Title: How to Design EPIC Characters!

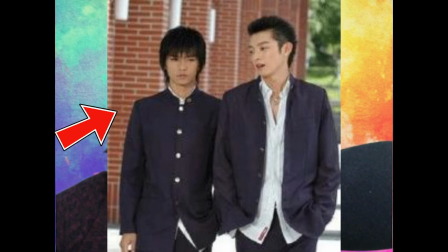4:17 For the character who looks more uptight and rigid, we might want to button up his shirt all the way and keep his suit clean, tidy, and untouched. For the character who seems more carefree and relaxed, he might want his shirt unbuttoned, his sleeves rolled back, and his pants loosened up a bit.
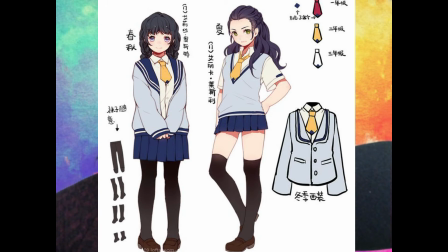4:34 Based on the character's personality, interests, and needs, you will want to design them accordingly.
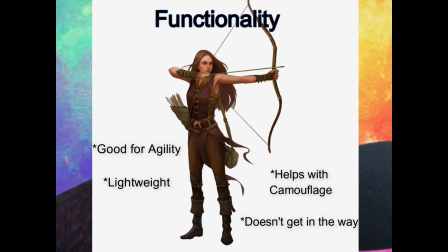4:40 Some characters need functionality, while others will want to look fashionable. The decision will be up to you, but do your best to give them a costume that looks unique in some way. Another important element that a good character design should have is that it should contrast other characters. This one is more of a big pet peeve of mine that I think is so important that it needs an official endorsement. If you have more than one character in your story, your character should look different from other characters. Have you ever heard of the same face syndrome? Yeah, it's pretty scary, and many artists don't even know that they have it, which is why you should check yourself with a few friends.
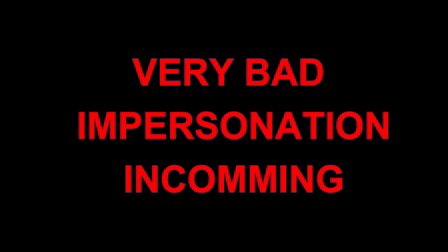5:21 But there are artists out there who think the otherwise. Hey bro, I noticed that all your characters kinda look the same.
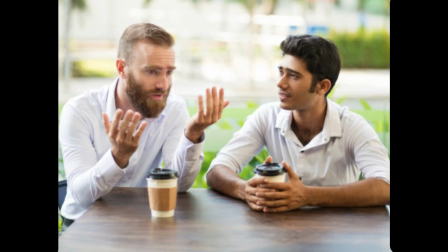5:30 Do you have anyone who looks different? Nah bro, it's just my art style. They're all supposed to look like that. Look, I'm all for art style, but don't use it as an excuse to avoid critique. Come on now. Don't ignore the advice. If someone notices that something could actually be improved, sit that booty down, be humble, and listen.
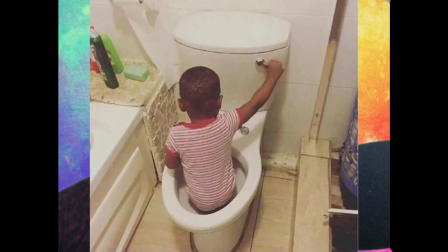5:53 Anyway, now that I got that out of my system, circling back to that same face syndrome, I can't tell you how many times I've seen the same looking faces in different anime shows specifically.
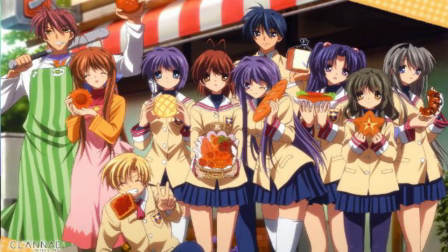6:04 It's literally an epidemic of same face syndrome, and we don't even know why.
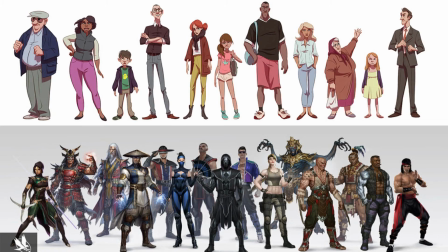6:12 That's why you should do your best to come up with characters who all look different from each other. Different head shapes, different body shapes, facial features. We need to see some diversity in your character designs.
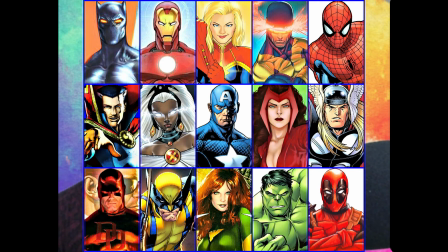6:23 So if you have a comic book or a novel, come up with a range of different looking characters, because it's going to make your character designs look 100% better. The last most important element to have a great character design is exaggeration. However, I would argue that this is really only good for artists who are going for a more cartoony look.
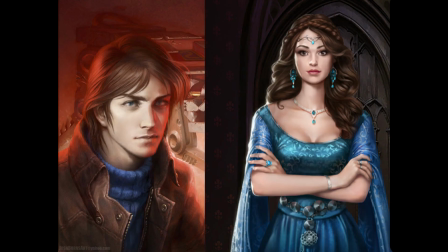6:43 If you want to have a more realistic style or use actual people, exaggeration is just going to look weird. See what I mean?
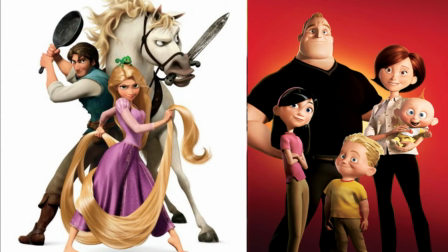6:52 Exaggeration should really only be used for things like anime, cartoons, or styles where realism and cartoony is blended together. Now when it comes to application, examples of exaggeration can be seen in caricatures.
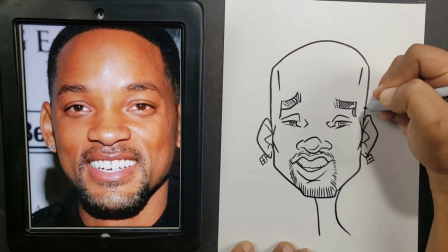7:07 There we go. Where artists take the strongest or most prominent features of someone's face and expand upon it.
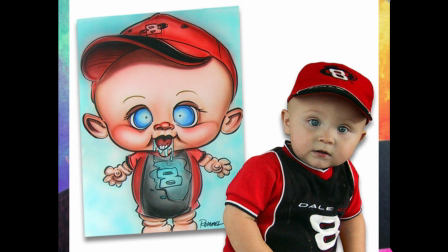7:14 This is the same process for cartoon creation.
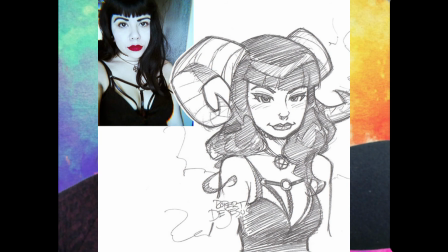7:17 Artists exaggerate certain aspects of a character, whether it be their face, body, costume, or weapon, to achieve a certain look. You could even form a character's design based on their personality by using shapes.
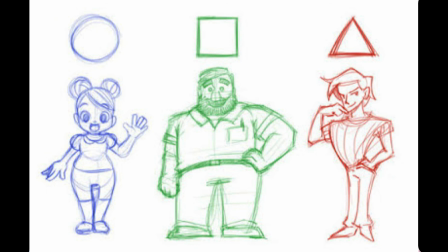7:29 Round shapes imply happy, gentle, well-rounded characters, squares imply stable and strong personalities, and triangles invoke a sense of edginess and danger. So in short, I would definitely recommend to play around with exaggeration to see if you can achieve more interesting looks, because it could really help your character stand out.
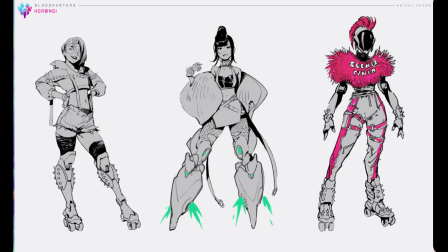7:48 But character design at the end of the day is a fun process that will help in creating your story and character.
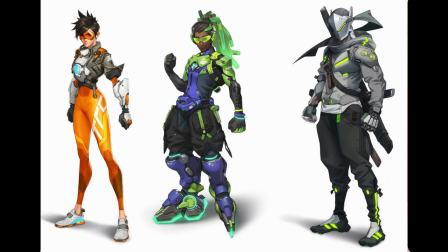7:53 And if you do your best to come up with good designs, it's going to make your series so much better in the long run. If you're interested to learn more about creating good characters and storytelling, you can check out my other videos. But I'll see you guys again soon with another video, so take care for now. Bye!